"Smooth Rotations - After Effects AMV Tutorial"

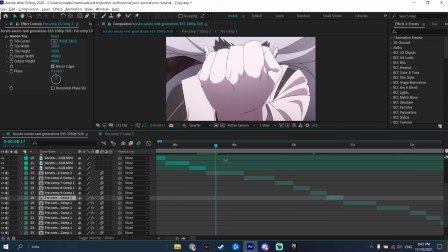6s
So what is up, guys? And today I'm gonna teach you how to do auto transitions like me. So let's get started. The first thing you will need to do is go to each one of your clips and press Ctrl Shift Alt Y to add a new layer.
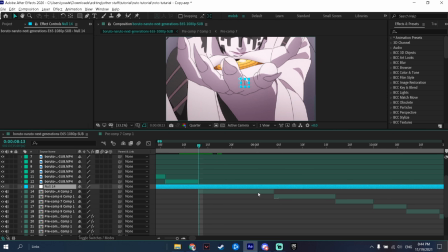20s
Then cut it to the size of your clip by pressing Alt, then close bracket, and the same thing with the other side.
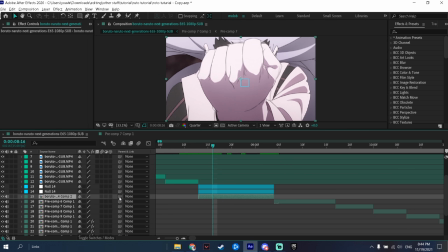28s
Duplicate it by pressing Ctrl D, and then link your clip to the first new layer and the first new layer to the second new layer, and then just do it to each one of your clips.
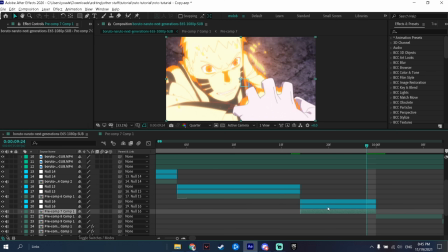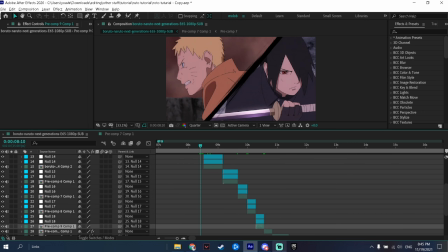46s
When you have all your clips ready with no layers,
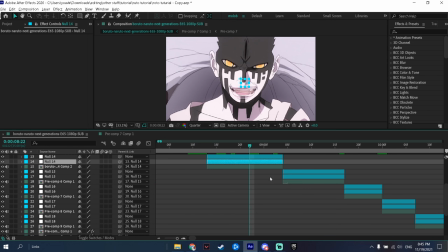50s
the next thing you need to do is go to the first clip you want to do the rotors on and think what transition you want to do.
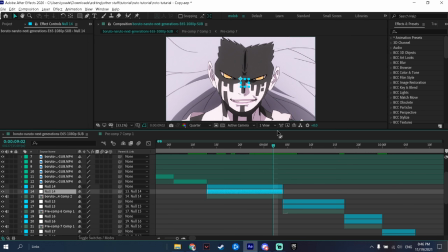57s
On this one, because as you can see here, Momoshiki is zoomed in and then here he's zoomed out. So the best thing would be to do a zoom out transition, and you don't really need to do a position because he's in the middle on the second clip too.
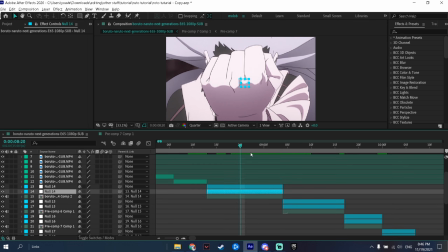71s
But another thing I want to add is actually doing a fake zoom in. So if you are doing a zoom out, you can also add a fake zoom in because it makes the clip more dynamic and more interesting. So to do fake zoom in, you would keyframe the scale where you want the fake zoom in to start,
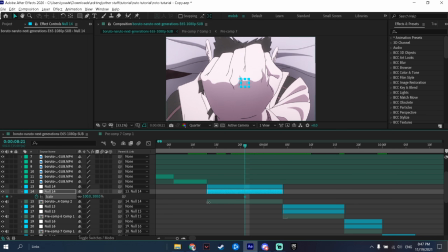89s
and you can keyframe the scale by pressing S on your null layer and then press on the timer.
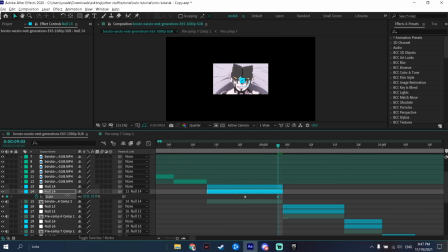94s
Go to the end of the clip and then put the value of the zoom out that you want. I would recommend putting something between 40 to like 50 or so. Then make sure you put the last keyframe outside of the clip. I'll show you why in a bit. Then select both of the keyframes and press F9 to easy ease them. Then go to the graph and graph it like so.
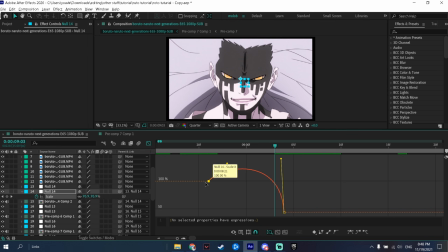114s
This graph is to make a fake zoom in, because as you can see, it zooms in first and then it zooms out.
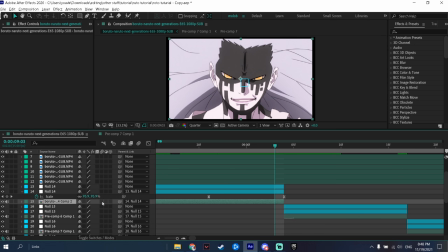120s
And make sure we add motion blur to the clip by pressing on this block.
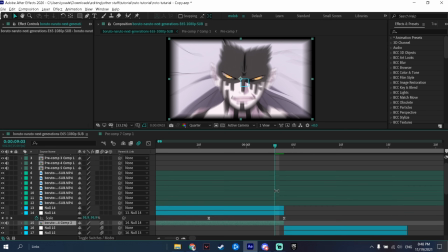124s
And by the way, you can also add it to the rest of the clips while you are at it. And as you can see, it added motion blur. If it didn't, make sure that this icon is also pressed. And as you can see, it added motion blur, which will just make everything smoother. But as you can see, it still doesn't look good.
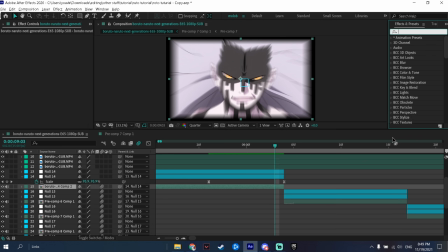138s
So to fix that, go to your effects and preset tab and search motion tile, drag it onto your clip and change the settings like mine,
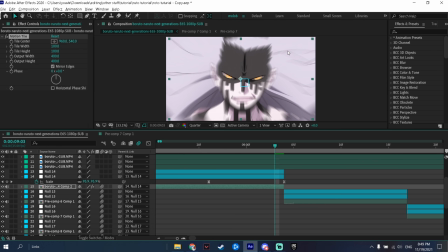146s
and as you can see now it fills in the black parts so it doesn't look bad.
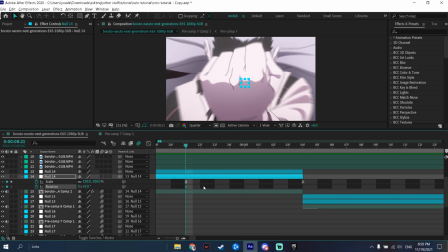151s
Now we need to add rotations to it. So go to the same part where you added the scale, but press R and then also press the stopwatch.
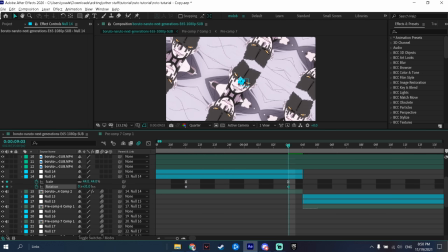159s
Then go to the end of the clip again and choose which side you want the rotations to happen.
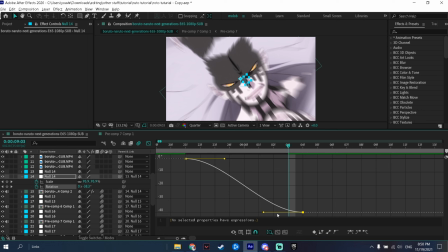164s
So I will just do negative this time, then drag it to the end. Now you can either also do a fake roto like we did with the zoom.
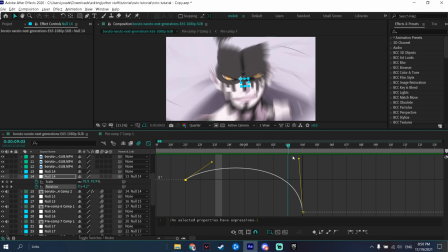172s
So you'll rotate the other side first and then rotate this way, which in my opinion looks better on this specific clip.
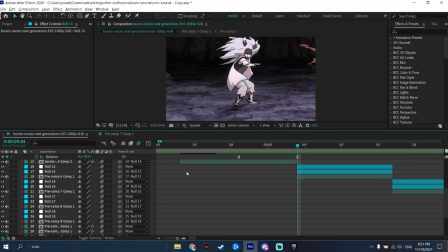178s
And there we go, we did our first transition, and yeah, we'll continue to the second clip. So because in this clip we did a zoom out, we need to start from a zoomed in position into a zoomed out position.
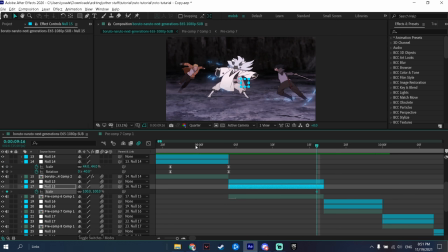190s
So go to the end of the clip, keyframe the scale, and because we also did the rotation, we also need to keyframe the rotation. Then press U to show all your keyframes. Then go to the start of the clip, zoom it in.
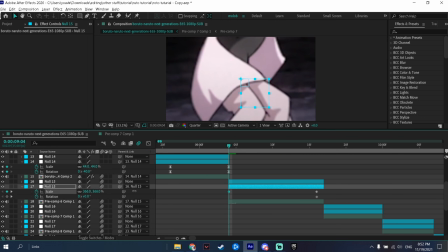202s
I would zoom in the clip between like 300, maybe even 350, depends on the clip.
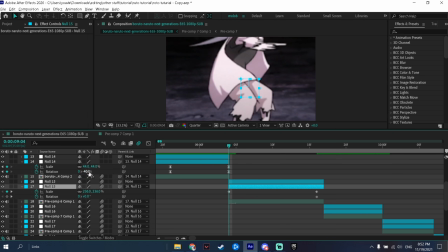208s
And then for the rotors, because we ended this clip with negative value, as you can see here, we'll start this clip with positive value.
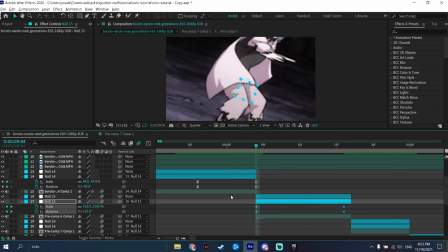216s
Usually I would do like about 20, then press F9 to easy ease and graph them.
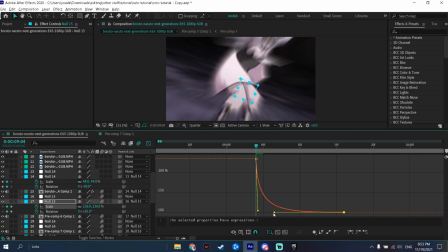221s
Now this time, because we're not doing like a fake zoom or anything, this graph will work. Again, change it a bit, depends on the clip and on your likings.
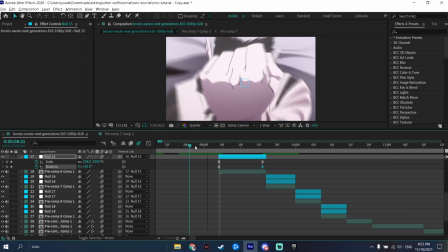229s
This graph should look good for the most part. As you can see, we did this transition, looks very smooth.
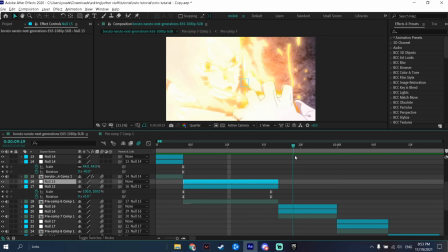234s
Now we will be doing the transitions for this one.
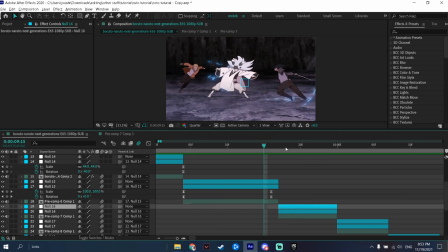238s
So because as you can see, Naruto is on the left and he's like zoomed out here and then he's zoomed in here, so it would be good to zoom in into the left because again Naruto is on the left.
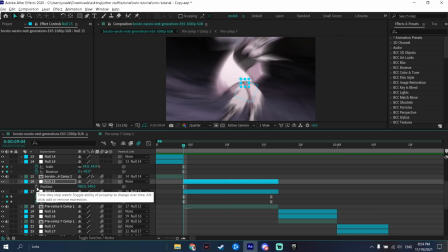248s
So again, we'll keyframe the default values at the end, but we'll also keyframe the position this time.